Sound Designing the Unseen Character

Hello there, I'm Kevin, and this week on RocketJump FRIGHT School, we're talking about things that go bump in the night, or things that growl in the night, or things that stub their toes and swear under their breath in the night. Today we're talking about creative sound design. Creative sound design is about using sound to tell story.
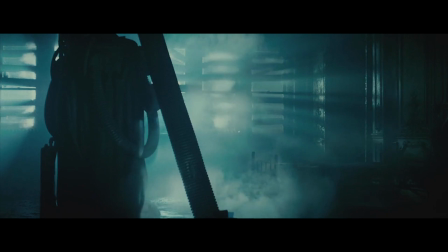Just as much as what you see on screen, sound affects emotion, tone, pacing, and provides a wealth of information about the film's world.
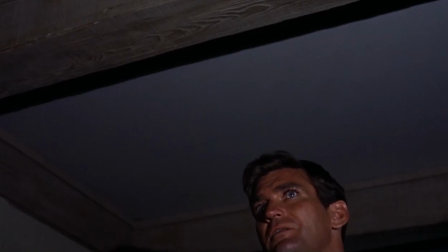They're going.
Sound can be used to define the environment, the physicality of characters, and the subjective feelings and experiences of those characters.
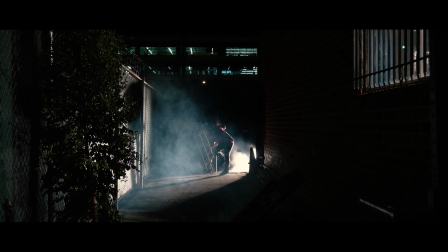So we shot a simple scene for us to work with today. When I start sound designing a scene, there's a few things I pay attention to while looking at the picture, and often the script as well, for developing ideas. We have a giant spider inside the wall, because this is RocketJump FRIGHT School. Get The first thing I'm thinking about adding are backgrounds. Backgrounds can be hugely important because they're a subtle and often seamless way to tell your audience when and where the scene's taking place.
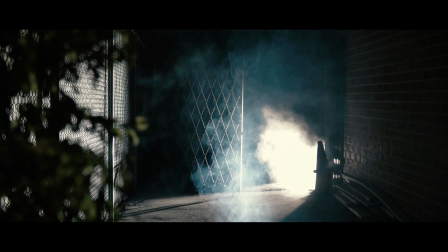If we hear the distant rumble of traffic, maybe we're near a city. Or if we hear a strange otherworldly hum, who knows where we are? Of course, the kind of background choices you make can also really affect the feeling of that scene.
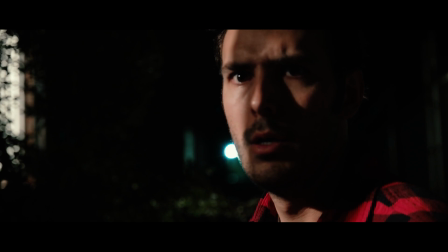An environment can feel safe,
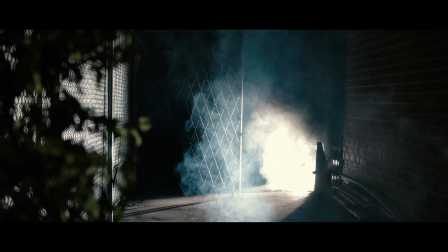or dangerous. And of course, we have our unseen character or creature. Creating character with sound design is especially important in horror, because often what you don't see can be the scariest.
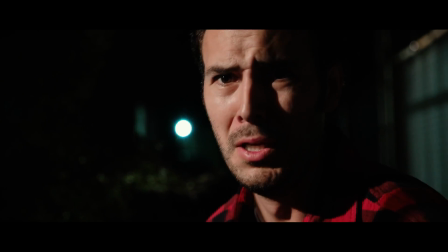We shot the scene we're working with today without any specific creature in mind. That way we can try all sorts of different things and experiment.
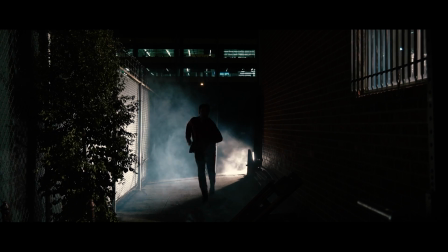So let's unleash a few different horrors on Joey. So let's try it with a killer robot, focusing on tone. Is it scary?
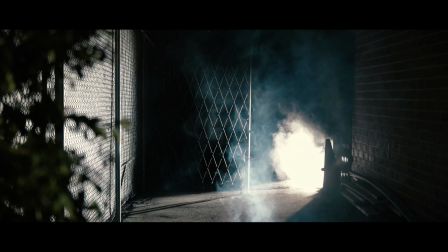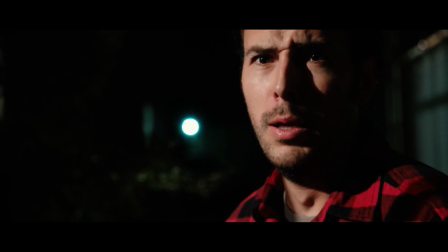Or is it funny? Here's some things to keep in mind. What's its physical design? Is it sleek and dynamic, or is it old and is it clunky? What's it made out of? How heavy is it? How does it communicate? Does it beep? Does it talk?
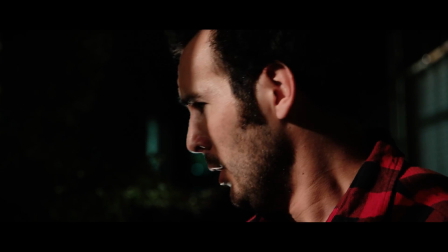These are things to keep in mind because they're very important, obviously. Next, let's try a serial killer, focusing on the killer's intent. Is it slowly and methodically hunting Joey? Or is it just chasing after him, waving a knife everywhere? I don't know. Think about the speed and the kind of movement this character has. Is it slow? Is it fast? Is it like a bulldozer plowing through things, or does it have very precise, calculated movements? Also, since it's a human character, think about the kinds of vocalizations it has. Is it breathing heavily or calmly, or is it yelling?
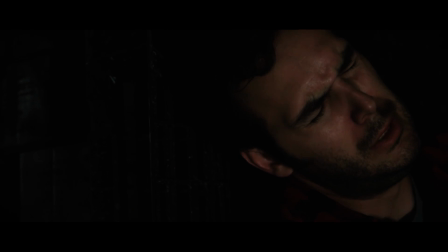Also think about the proximity to Joey. If you have the sounds a little lower or add some echo to them, it'll feel like the killer's farther away.
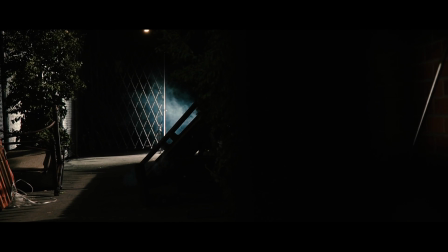Here I
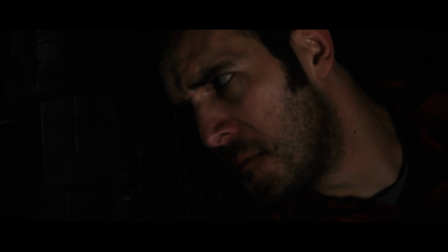come.
Or it could be creeping right up on you while you hide in a little corner and pee your pants.
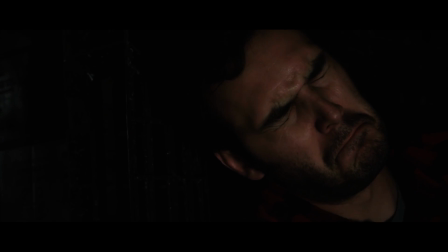I spy with my little eye.
When creating something like an alien, you have to keep the same things in mind from the previous examples. However, in this case, you have to be a little more inventive and experiment with combining different kinds of sounds to create something new, but still understandable to the audience.